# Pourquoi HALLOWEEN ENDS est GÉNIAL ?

Dans Halloween Kills, il a cette cicatrice à la gorge, alors que dans Halloween Ends, elle a disparu, laissant place à un nouvel homme métamorphosé, guéri et habillé d'une chemise bleu ciel.
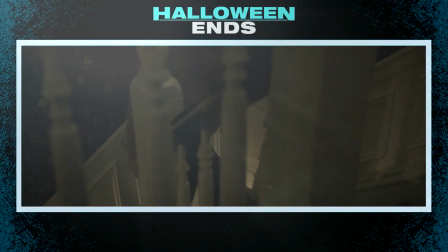(8:15)
Vous êtes toujours pas convaincu par la mise en scène? Ok, j'ai un autre exemple.
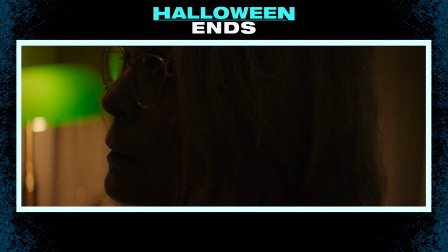(8:19)
Avant la confrontation finale, Laurie, habillée d'un gilet de couleur beige, monte l'escalier dans le noir, laissant peu de lumière sur elle.
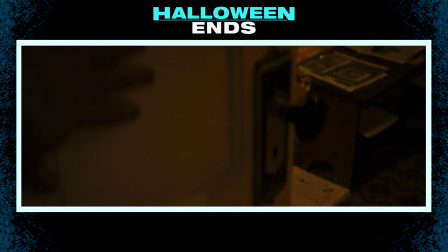(8:25)
L'espoir s'éteint petit à petit, elle saisit un revolver pour nous faire sous-entendre qu'elle veut mettre fin à ses jours,
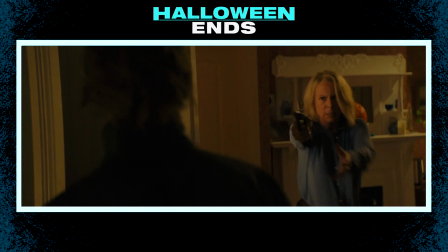(8:30)
elle quitte le cadre, Corey arrive, pousse la porte et on découvre Laurie habillée de bleu,
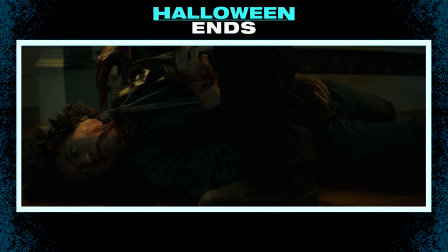(8:35)
déterminée et de retour dans la lumière. Elle tire, Corey tombe des escaliers tout comme l'enfant au début du film et finit par mourir en bas des escaliers tout comme l'enfant au début du film. Et je suis pas stupide, je le vois bien, Halloween Ends n'est pas un film parfait, il a des problèmes d'écriture au niveau des personnages, au niveau des dialogues, au niveau du rythme, mais il a bien quelque chose qu'on peut pas lui retirer,
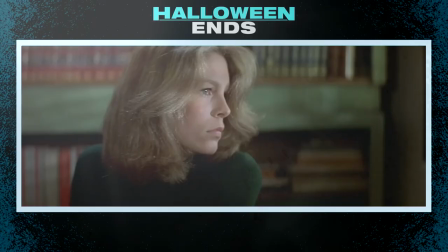(8:52)
c'est qu'il s'agit d'un long métrage qui a été écrit et réalisé avec passion. Halloween Ends, c'est l'histoire d'un passage de flambeau.
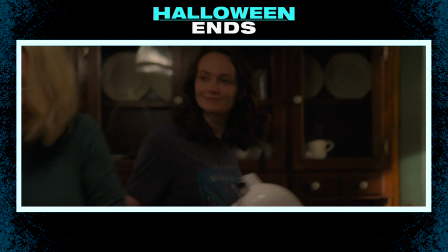(8:58)
Comment offrir à la nouvelle génération un héritage important, le maître et l'apprenti.
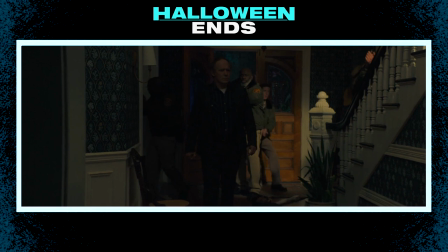(9:03)
Corey Cunningham meurt en bas des escaliers et quand la police débarque,
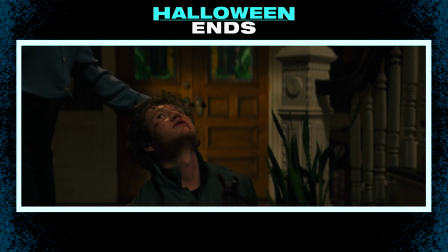(9:06)
ils ignorent le corps sans vie du personnage comme pour dire qu'il n'avait aucune importance dans cette histoire et qu'il n'a pas réussi à atteindre le statut légendaire de Michael Myers.
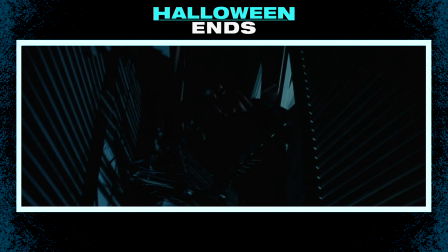(9:14)
Alors que ce dernier sera porté au ciel par les habitants d'Annonfield dans le dernier acte, iconisant une dernière fois cet antagoniste du cinéma d'horreur.
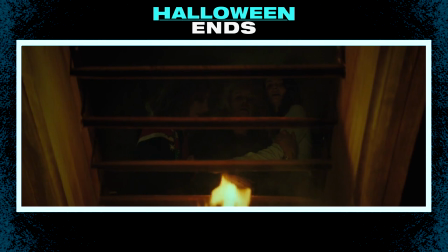(9:22)
Halloween Ends clôture à merveille l'histoire de Laurie et Michael.
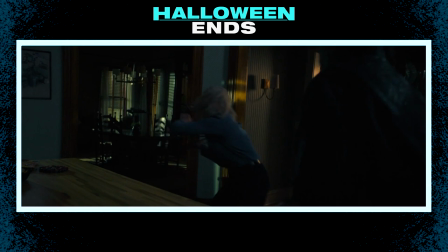(9:25)
Le réalisateur David Gordon Green explique avec ce film que les personnages vieillissent, qu'ils ont leurs faiblesses et que surtout, ils ne sont pas éternels.
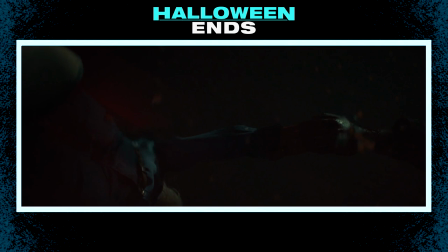(9:32)
Ce film aurait pu se contenter de juste mettre en scène Laurie et Michael comme s'ils avaient encore 19 ans, mais heureusement que le chemin emprunté n'a pas été celui-ci. Et maintenant, vous savez pourquoi Halloween Ends de David Gordon Green est génial. Et voilà, cette vidéo se termine là pour aujourd'hui. J'espère qu'elle vous a plu. N'hésitez pas à mettre en commentaire si vous avez aimé cette analyse, si vous n'avez pas aimé, si vous avez aimé Halloween Ends ou pas du tout. Je lis tout le monde et réponds à tout le monde. Vous pouvez vous abonner, activer la cloche, mettre un petit pouce en l'air et même de nouveau un commentaire, c'est pas grave, ça marche aussi.
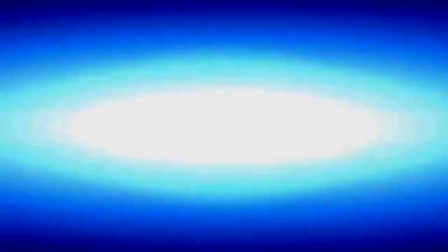(9:58)
Bref, joyeux Halloween, je vous embrasse, je vous aime et vous dis à la prochaine dans Cinéclème. Ciao.